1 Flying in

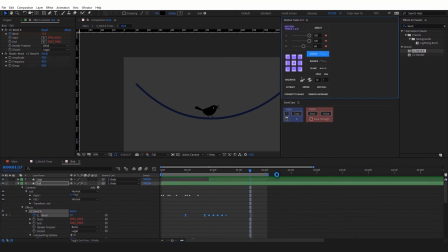1822s
Seems quite good. Let's use elastic expression to make the tail keep on swinging for some time when the bird has stopped moving. Now select all the keyframes and press F9. Make the last keyframe linear so that the speed is more than 0 to make the elastic expression work. Let's check.
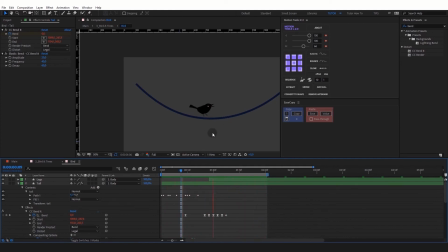1845s
Not bad. We just need to offset the head in the moment of landing and add trails at the very start of the movement.
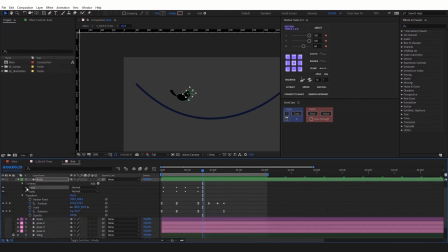1853s
Let's animate the head. Find the head layer, set the anchor point,
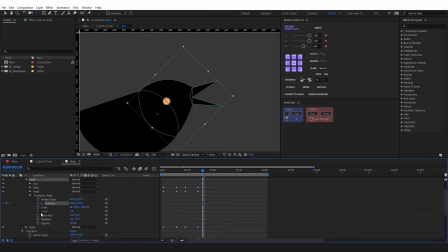1862s
create keyframes on rotation and position, and let's animate the head.
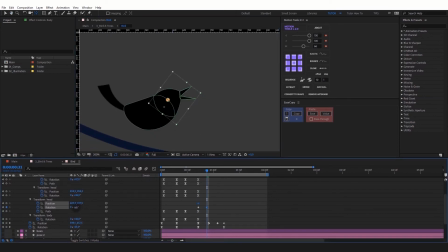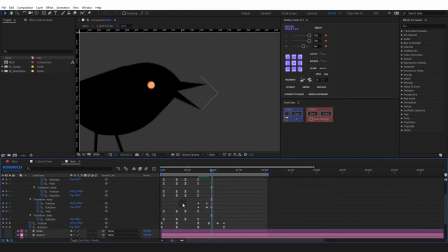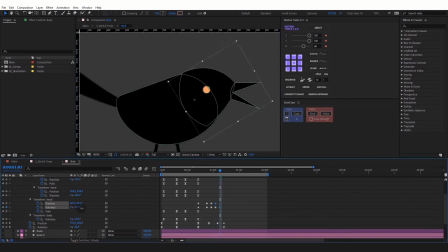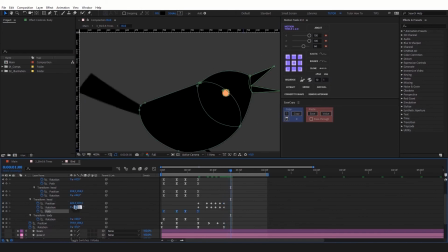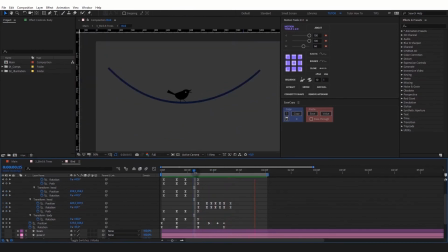1923s
Done. Let's animate the beak. Find the beak layer and create the keyframe on path property.
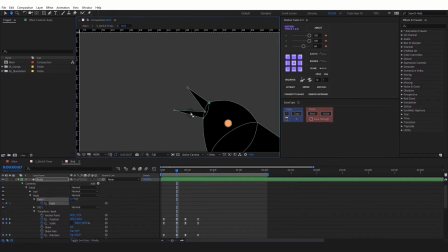1947s
Animate two different positions, the beak closed and the beak open.
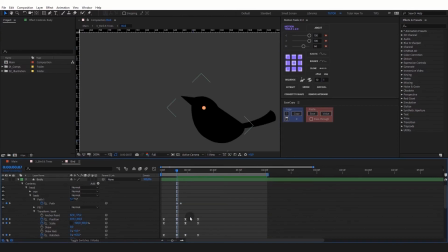1959s
You can see that at some points the beak's position doesn't fit tightly. Select the keyframes, right-click, and click Keyframe Interpolation. Change Spatial Interpolation to Linear to get rid of extra loops along the movement trajectory.
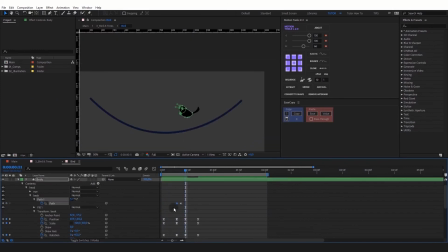Let's copy these keyframes and paste them into a couple more places. Let's have a look. Not bad. Hope you have achieved an even better result.
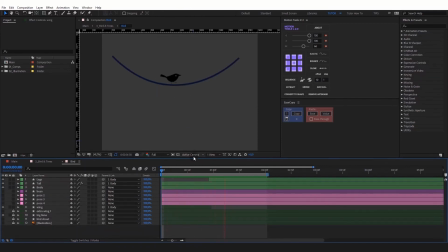2001s
However, there's a problem. At the very start of the movement, the bird can't be really seen in the very beginning, and we only notice it on the 4th or the 5th frame, as if it appears out of nowhere.
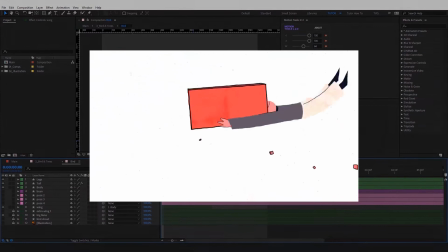2012s
This problem can be solved by trails. A trail can draw the rapid movement trajectory and facilitate reading it.
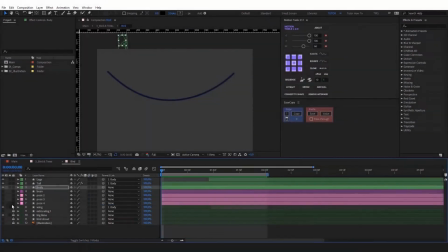2020s
So let's switch off the layers we don't need.
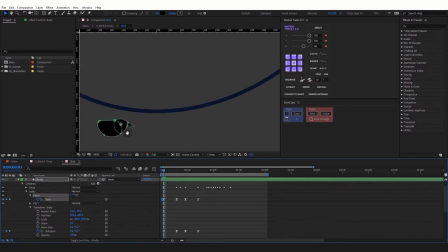2028s
Move to the 2nd frame and stretch the bird's body in the direction of movement.
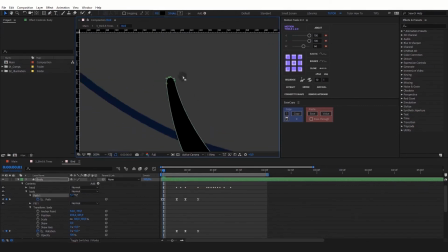Go to the 4th frame and copy the original body.
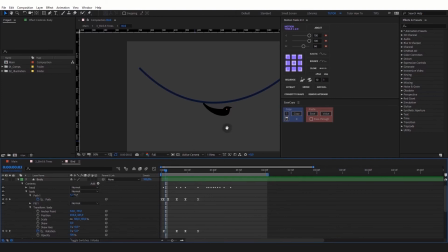2062s
Then go 1 frame back and make the trail smaller.